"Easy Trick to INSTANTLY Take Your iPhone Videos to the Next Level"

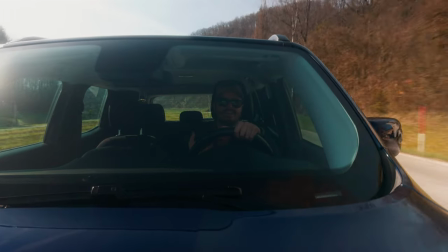(0:59)
So when it comes to creating engaging content with your iPhone, there's this one trick that will instantly take your mobile videos to the next level. We're going to talk about it in just a bit. All right, let's see where we're going.
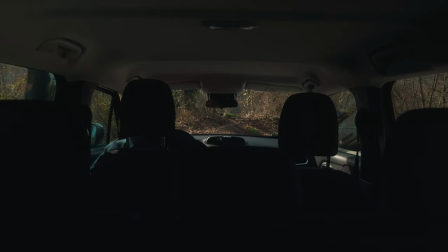All right, so we arrived. Let's get started. Now, I just see too many beginners making the mistake of just filming the scene from one angle and that just looks super boring.
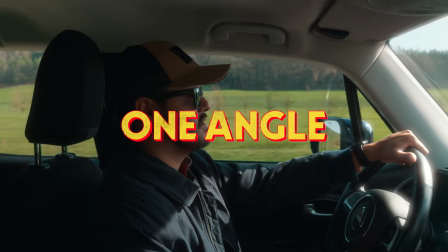(1:38)
While this may seem the most convenient option, just using one perspective, it often results making the footage look uninteresting. So that's why in this video, I really want you to understand the importance of capturing your scene from multiple angles and how it can drastically improve the overall quality of your videos. No matter what video you create, shooting the scene from multiple angles should be second nature to you. You heard me mention scene a couple of times, but what does it actually mean? To understand why capturing various angles matters, let's start by defining what a scene is.
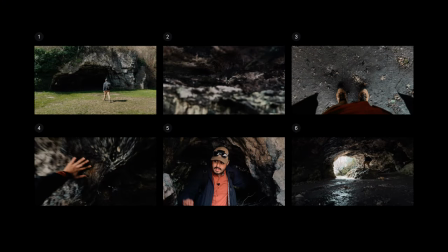(2:12)
So a scene consists of multiple shots that capture a moment in a bigger story.
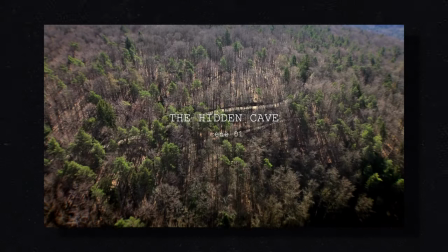(2:17)
So let's take the example of me exploring the forest. One scene in my forest adventure could be when I discover a hidden cave.
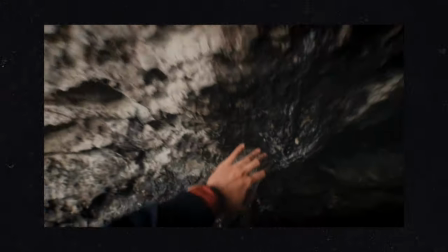(2:25)
And what I do is I take several shots of me exploring the inside of the cave.
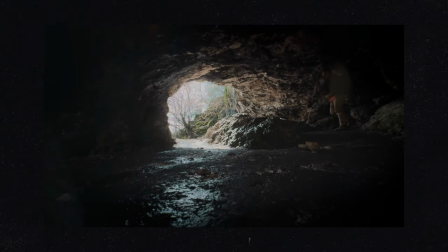(2:31)
And when I piece these shots together in the edit, we then have a complete scene that captures that moment in an engaging way. And remember, this scene is a smaller part of the whole forest adventure story.
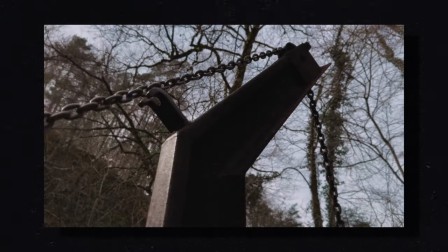(2:44)
Now, another scene could be me gathering wood to create a fire. And these are all moments that come together to create a larger story or adventure. So now that you get what a scene is made up of, let's dive into why getting different angles matters. As humans, we naturally crave variety and change around us. Seeing the same thing repeatedly can get boring fast. And especially in a social media world we're living in, where the attention span is quite short, adding that variety can help captivate your audience.
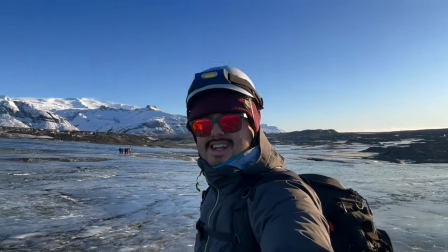(3:15)
This also holds true for filmmaking. If you film a scene from just one angle, it can lose its spark for viewers to stand out.
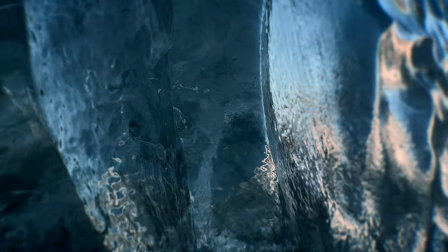(3:23)
So mix up your angles and viewpoint to instantly grab the attention. it not only helps make the scene feel more complete, but it also adds depth.
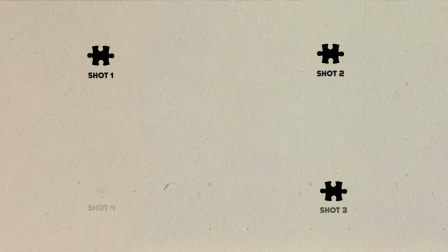(3:31)
Think of it like this. Every shot is a puzzle piece that contributes to the story.
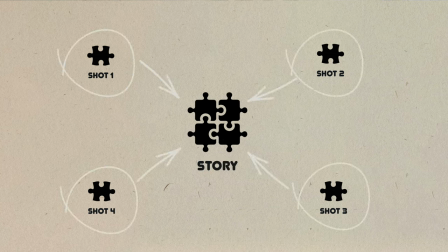(3:37)
So you're basically selecting the right puzzle piece to connect with the other and form a complete story. So using different angles and shots is like using different shapes of puzzle pieces to make the final product more interesting and engaging. So now that you know the importance of capturing different angles, how do we do it? I call it the three-shot rule. And what I like to do is cover the scene from three different types of shots. Wide, medium, and close-up.
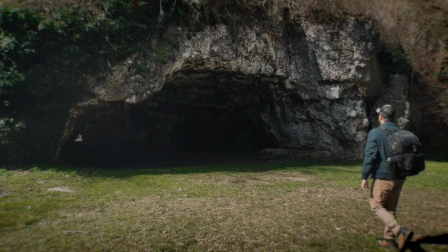(4:05)
For example, in our forest adventure for the scene where I discovered the hidden cave, I would take a wide shot of me walking towards the cave.
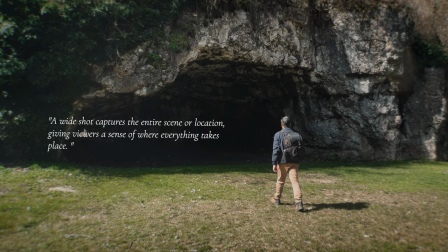(4:12)
A wide shot captures the entire scene or location, giving the viewers a sense of where everything takes place.
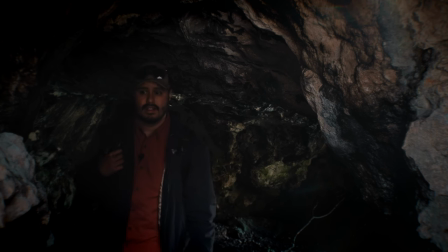(4:18)
Then I would capture a medium shot of me entering the cave.
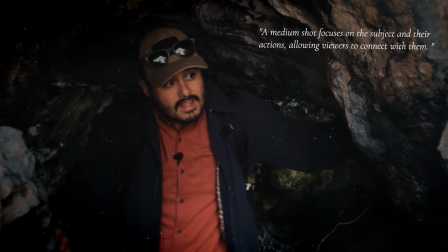(4:22)
A medium shot focuses on the subject and their actions, allowing viewers to connect with them.
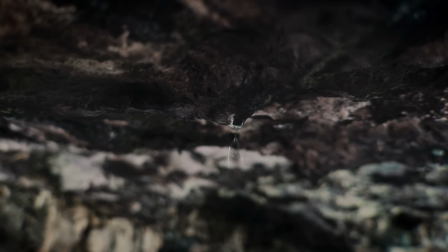(4:29)
And then finally, a close-up shot, either of the subject or maybe parts of the cave as a close-up shot captures the detail of something or someone,
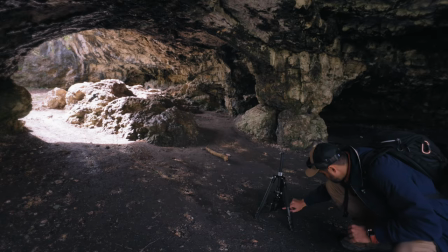(4:37)
highlighting the emotions and reactions. And you can see that I have the camera always on a different spot.
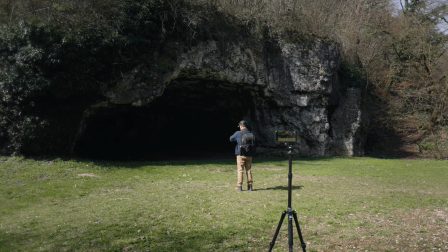(4:43)
So I not only captured the shot from a different angle, but also from a different position.
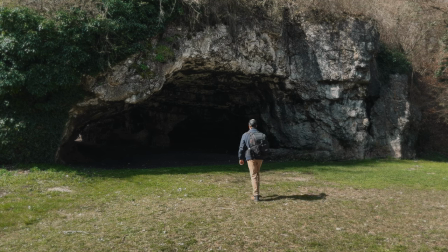(4:48)
If I capture everything from the same spot like most beginners would, you would end up with the same shot just cropped in. Instead, get creative and take the extra step to find unique angles that show your scene the best way. And by simply following the three-shot rule, you will have a scene that feels more complete.